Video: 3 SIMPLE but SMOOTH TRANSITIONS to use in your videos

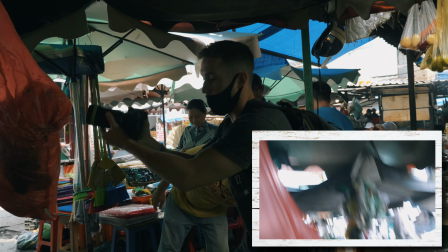210s
okay yeah so she gave me a nod everything is in the clear so i'm going to record
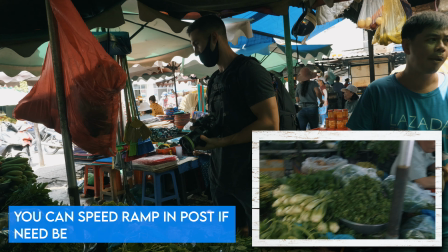214s
her cleaning this here wait
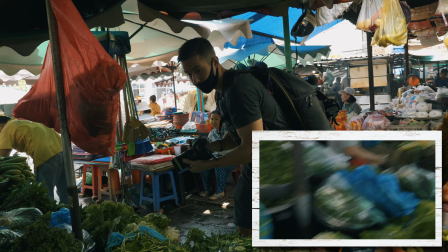220s
till she grabs another dish one eternity later so i'm going to do
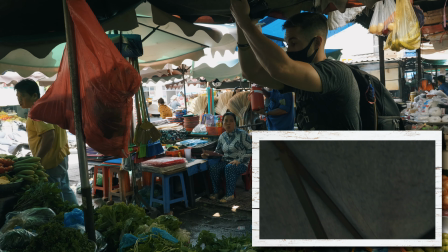225s
a little dolly out see her cleaning and i'm going to whip it down like this whip it out
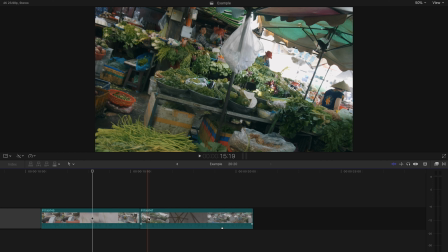231s
of frame and i'm going to come with that same motion kind of at the same angle and that should help to blend those two together with a little motion blur
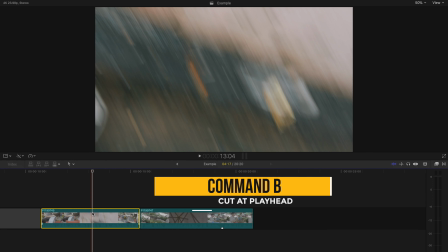238s
we're gonna try this here i'm gonna whip it in this motion here we go and whipping down nope not fast enough generally you
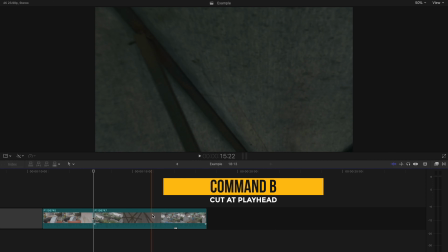247s
want it to be the same speed all right here we go nope sorry okay
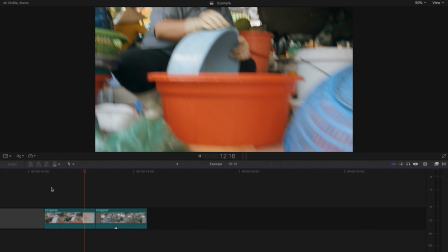253s
here we go i'm gonna do the same thing i'm going to whip in that same motion
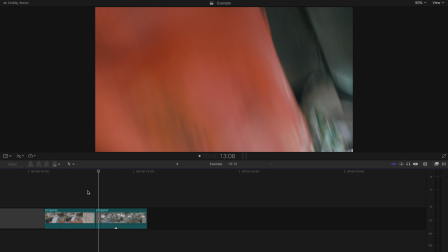260s
whipping down okay so if you match the speed and motion of these two clips you will not even need to do too
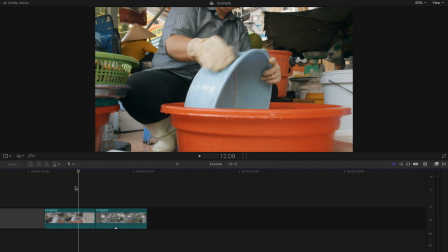268s
much to make them blend together so what i'm going to do is make a cut i'll make a cut right about here and then on the following
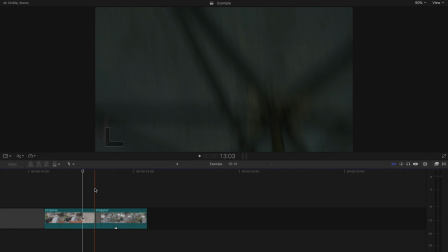277s
shot i'll make a cut right when i start to move in that downward kind of at an angle motion so maybe right about here and let's take a look at that
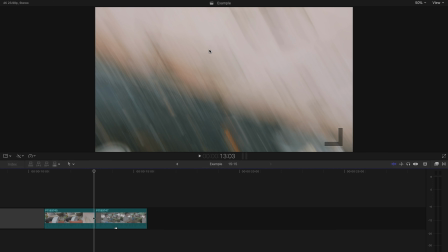289s
so pretty seamless actually and what's nice is in this shot you have this red bucket and when it
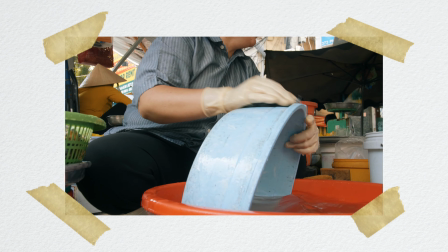295s
kind of pans down this red thing comes in the way so it kind of tricks your eye into thinking that it is all part of the shot and you're looking
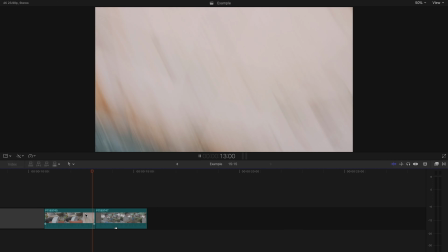302s
at the same shot between but the reason this transition is different from the first is just due to the fact that these two shots are blended together solely from the motion blur whereas the first transition matches the color and exposure With this one the color and the exposure doesn't necessarily have to be
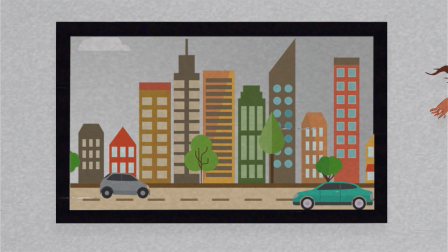318s
the same since the camera will be moving so fast So here at the end of this you have this pink kind of
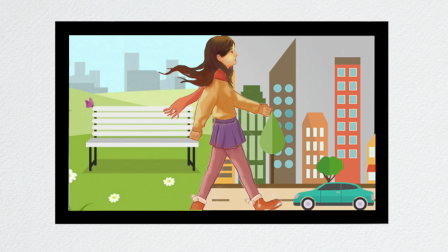324s
Brightly lit I don't know what this is part of the wall and then in this shot is the very dark umbrella yet when you play it back because I'm moving The camera so quickly it blends very nice and you can even add something in between to make it a little more seamless But
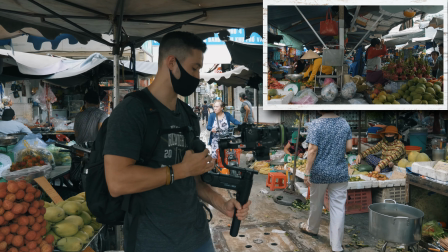338s
to be honest you really don't even need to this last transition is a simple mask transition So you're going to be doing this,
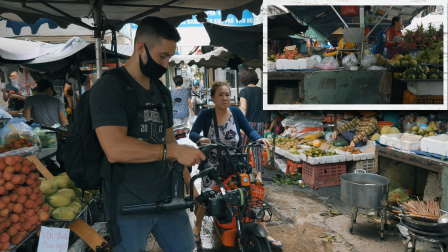344s
creating this mostly in the editing room. But when you're out shooting, you want to find something that will come across the frame.
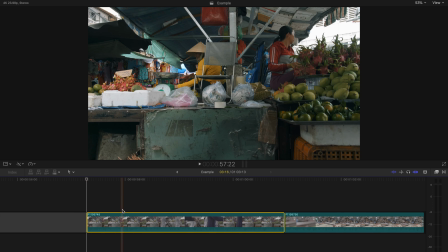351s
Essentially, you are going to cut out the outline of whatever is coming across the frame.
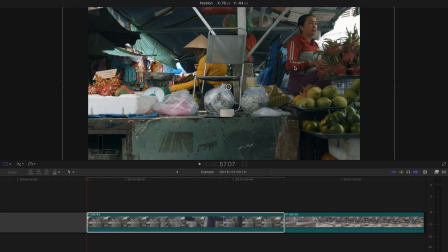357s
Put the second clip underneath. It'll make them seem like they're one clip. So I'm going to wait for someone to come across my frame here, which should happen fairly quickly.
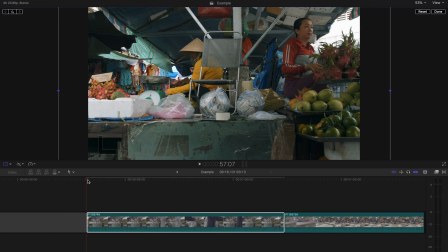366s
And then I'm going to mask that out in the editing software. So let me pull that up. Okay.
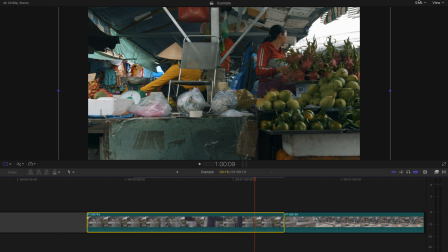371s
Okay. And just to make it a little more cinematic, I'm just going to do a nice dolly out.
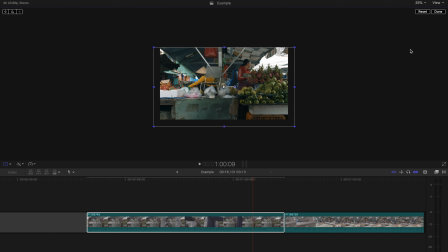376s
Oh, this lady. Get this lady real quick. Nice dolly out. There we go. Okay.
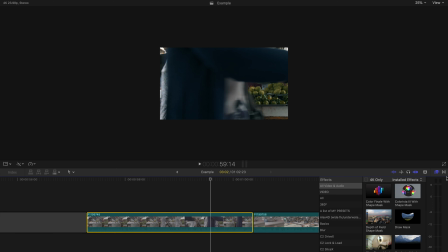384s
Before I do any masking, I'm actually going to accentuate this dolly out by using the transform tool to crop in a little bit. So I'll start at the beginning of my frame. I'm going to keep it generally center framed for the most part.
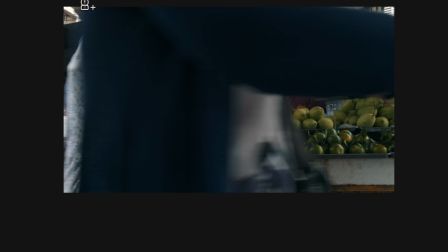397s
I'm going to make sure to press the keyframe button. And after this woman passes, I am going to bring this back down and because I pressed the key frames, all of that was saved.
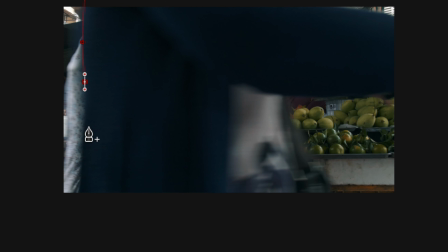412s
So basically that just gives me a little bit more of a little bit more length on this dolly out.
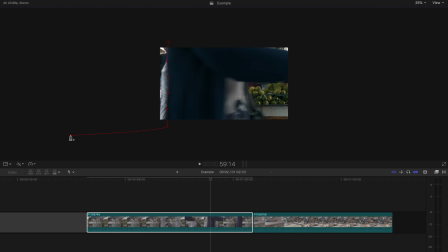418s
With masking, you'll pull up your masking tool in whatever editing software you're using.